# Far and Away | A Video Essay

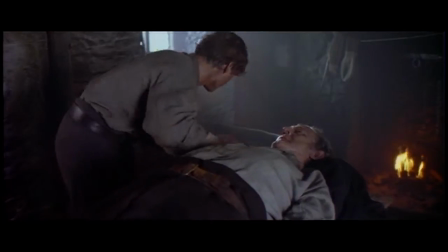259s
In the beginning, Joseph's dad dies, prompting Joseph to leave his town and go after the Christie family.
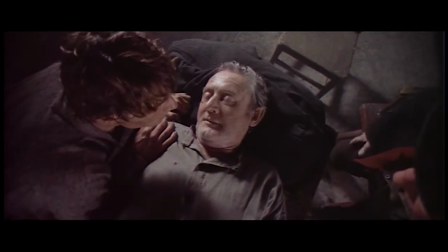265s
As he dies, the camera cranes slowly upward. The audience can immediately recognize this as the soul ascending and leaving the body.
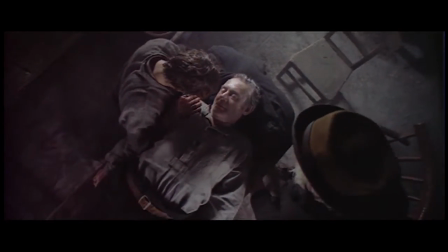273s
There's one small twist as the camera suddenly drops and his dad awakes to give one final message.
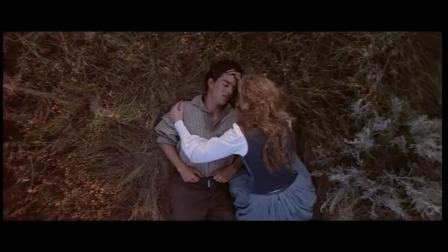278s
The same movement is used at the end as well, when Joseph seemingly dies after a fight with Stephen.
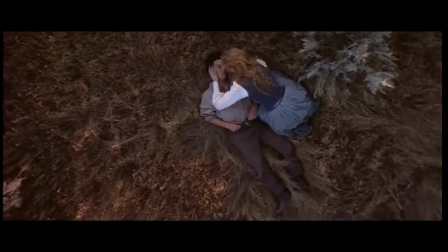284s
But this time, his soul stays.
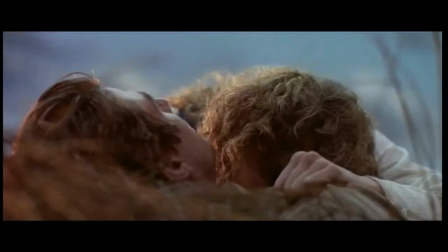286s
Not only is this a creative way to indicate the presence of the soul, but it also maintains a free, floating, wide-open feel.
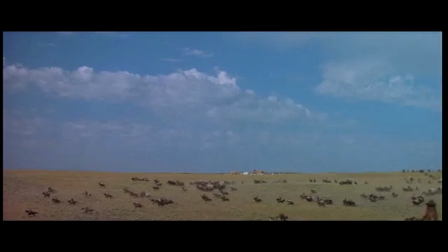294s
This is what Joseph is searching for, not only his own land, but also freedom for his soul.
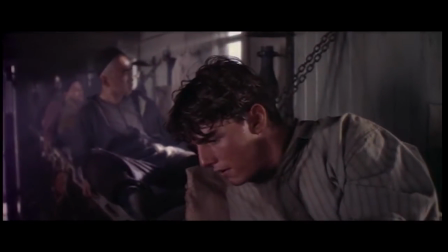300s
Lastly, I want to take a look at symbols and imagery that stress Joseph's journey to freedom and that accentuate the problems he must face getting there.
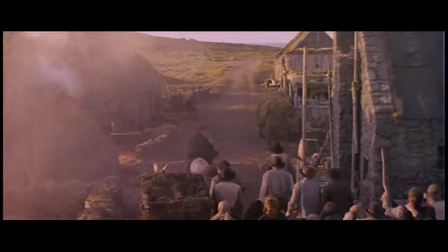307s
As Joseph leaves his town in Ireland for the last time, He rides out on a small donkey.
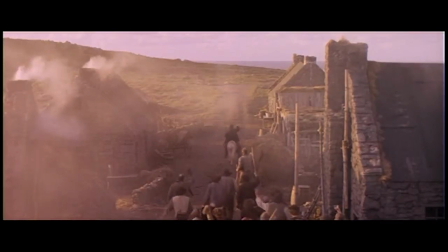312s
Donkeys are not animals of power. They are domesticated, trained animals of labor and work.
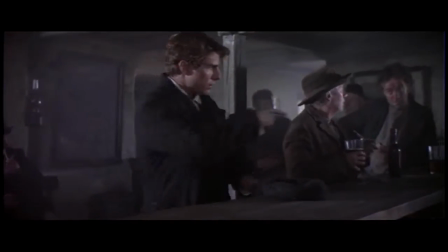318s
This shows where Joseph currently is at in his life. He's a slave to the landlords, settling for rough terrain and a feeble life of farming on rough land.
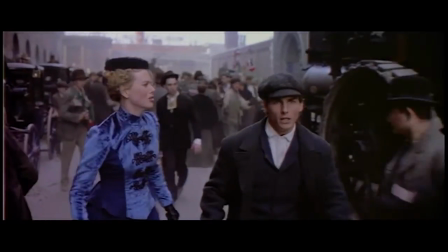327s
Now, keep this in mind. It will show up again later in the film. When Joseph and Shannon first arrive in America, they have no money and no plan.
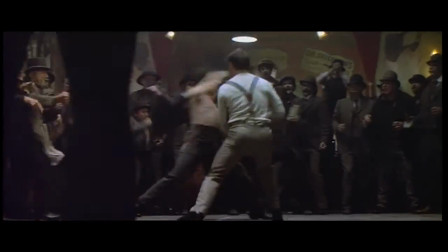335s
They end up staying in a brothel in Boston, while Joseph becomes a boxer and Shannon finds work in a chicken factory.
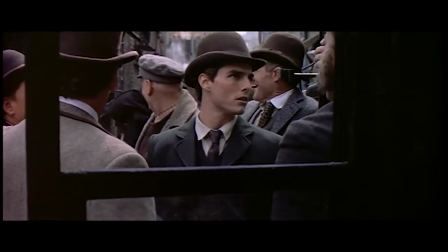342s
Joseph stays fairly naive and thinks he has finally found a good life.
I think I like America.
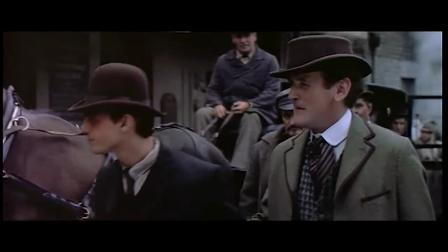350s
A brothel in itself is not a suitable place to stay, but it's also a place where people are used for money, which is exactly what is happening to him.
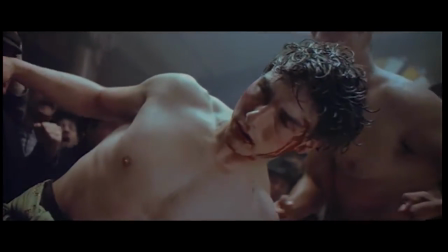358s
He doesn't realize that Mr. Kelly, the owner of the club, is just using his boxing skills to earn money.
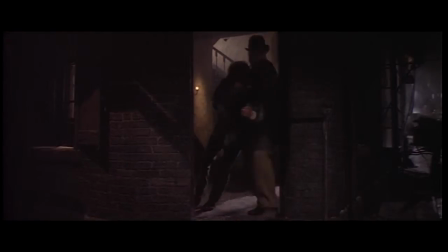364s
Joseph is earning a nice amount of money that as soon as he loses his first fight, he and Shannon are kicked out of not only the club, but out of their living space as well.
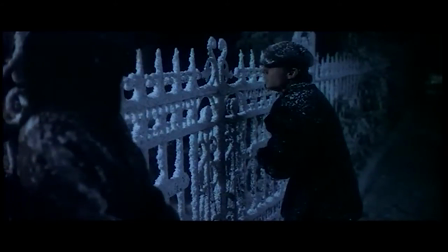373s
Their quest for freedom has come at a price neither of them bargained for, as they go a few days without food or shelter, then become separated after Shannon gets hurt.
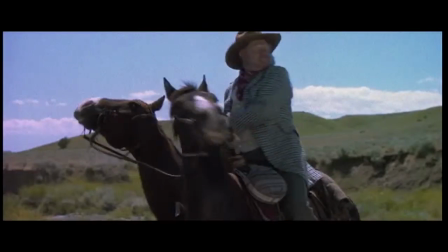382s
The film ends at the Oklahoma land rush, with Joseph and the Christie family both hoping for new land.
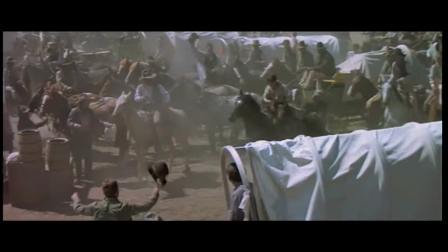388s
Remember how Joseph rode out of town on a donkey earlier? He's become a new man by this point.
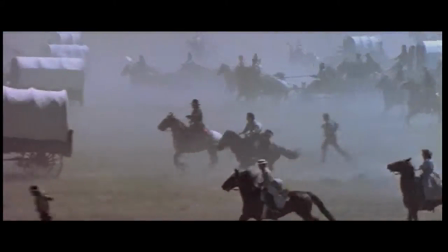394s
Now he's riding into the land rush on an unbroken, free stallion, the utmost symbol of freedom and power.
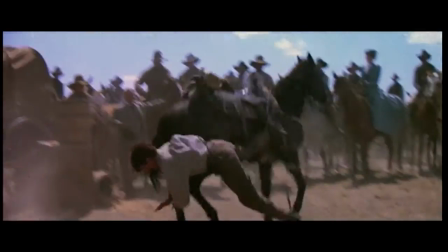401s
Stephen tries to taunt Joseph one last time, reminding him of where he came from.
Forget the horse, lad, and find yourself a donkey.
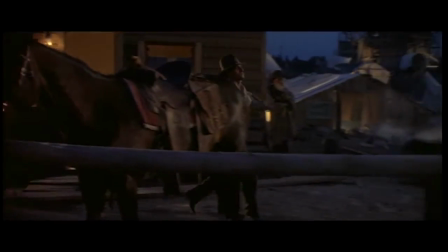409s
But Joseph is beyond that. He has finally found what he's been looking for the whole film, and rides confidently towards that dream.
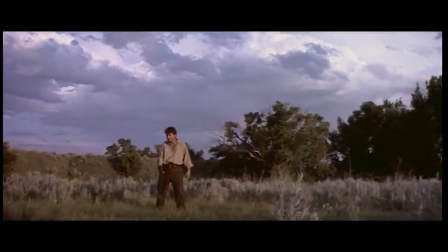416s
In conclusion, Far and Away is much more than just a story of romance or of finding new life in America.
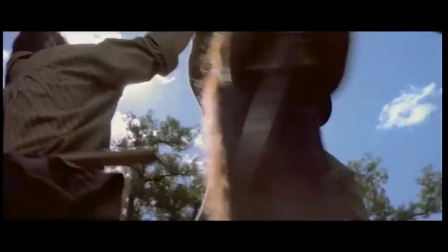422s
It conveys powerful implicit messages of what freedom is and the price of trying to go after it through symbolic images, props, and repeating occurrences.
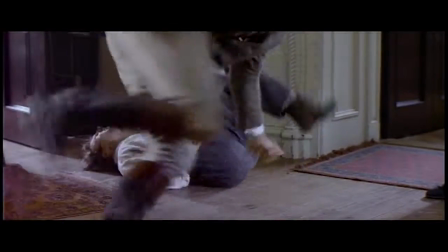431s
From the opening scenes of oppression and riots in Ireland to the sweeping golden plains of the Oklahoma territories,
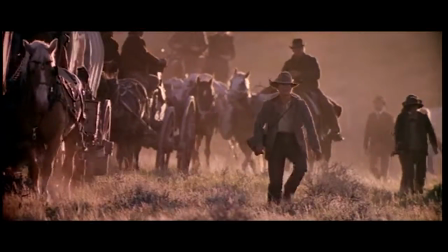438s
Far and Away offers a compelling look into one man's journey to find himself, his love,
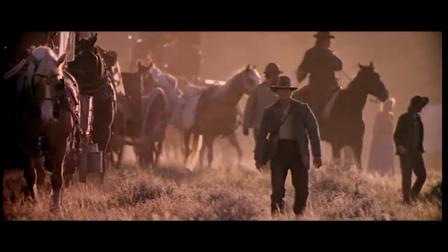443s
and ultimately his own land.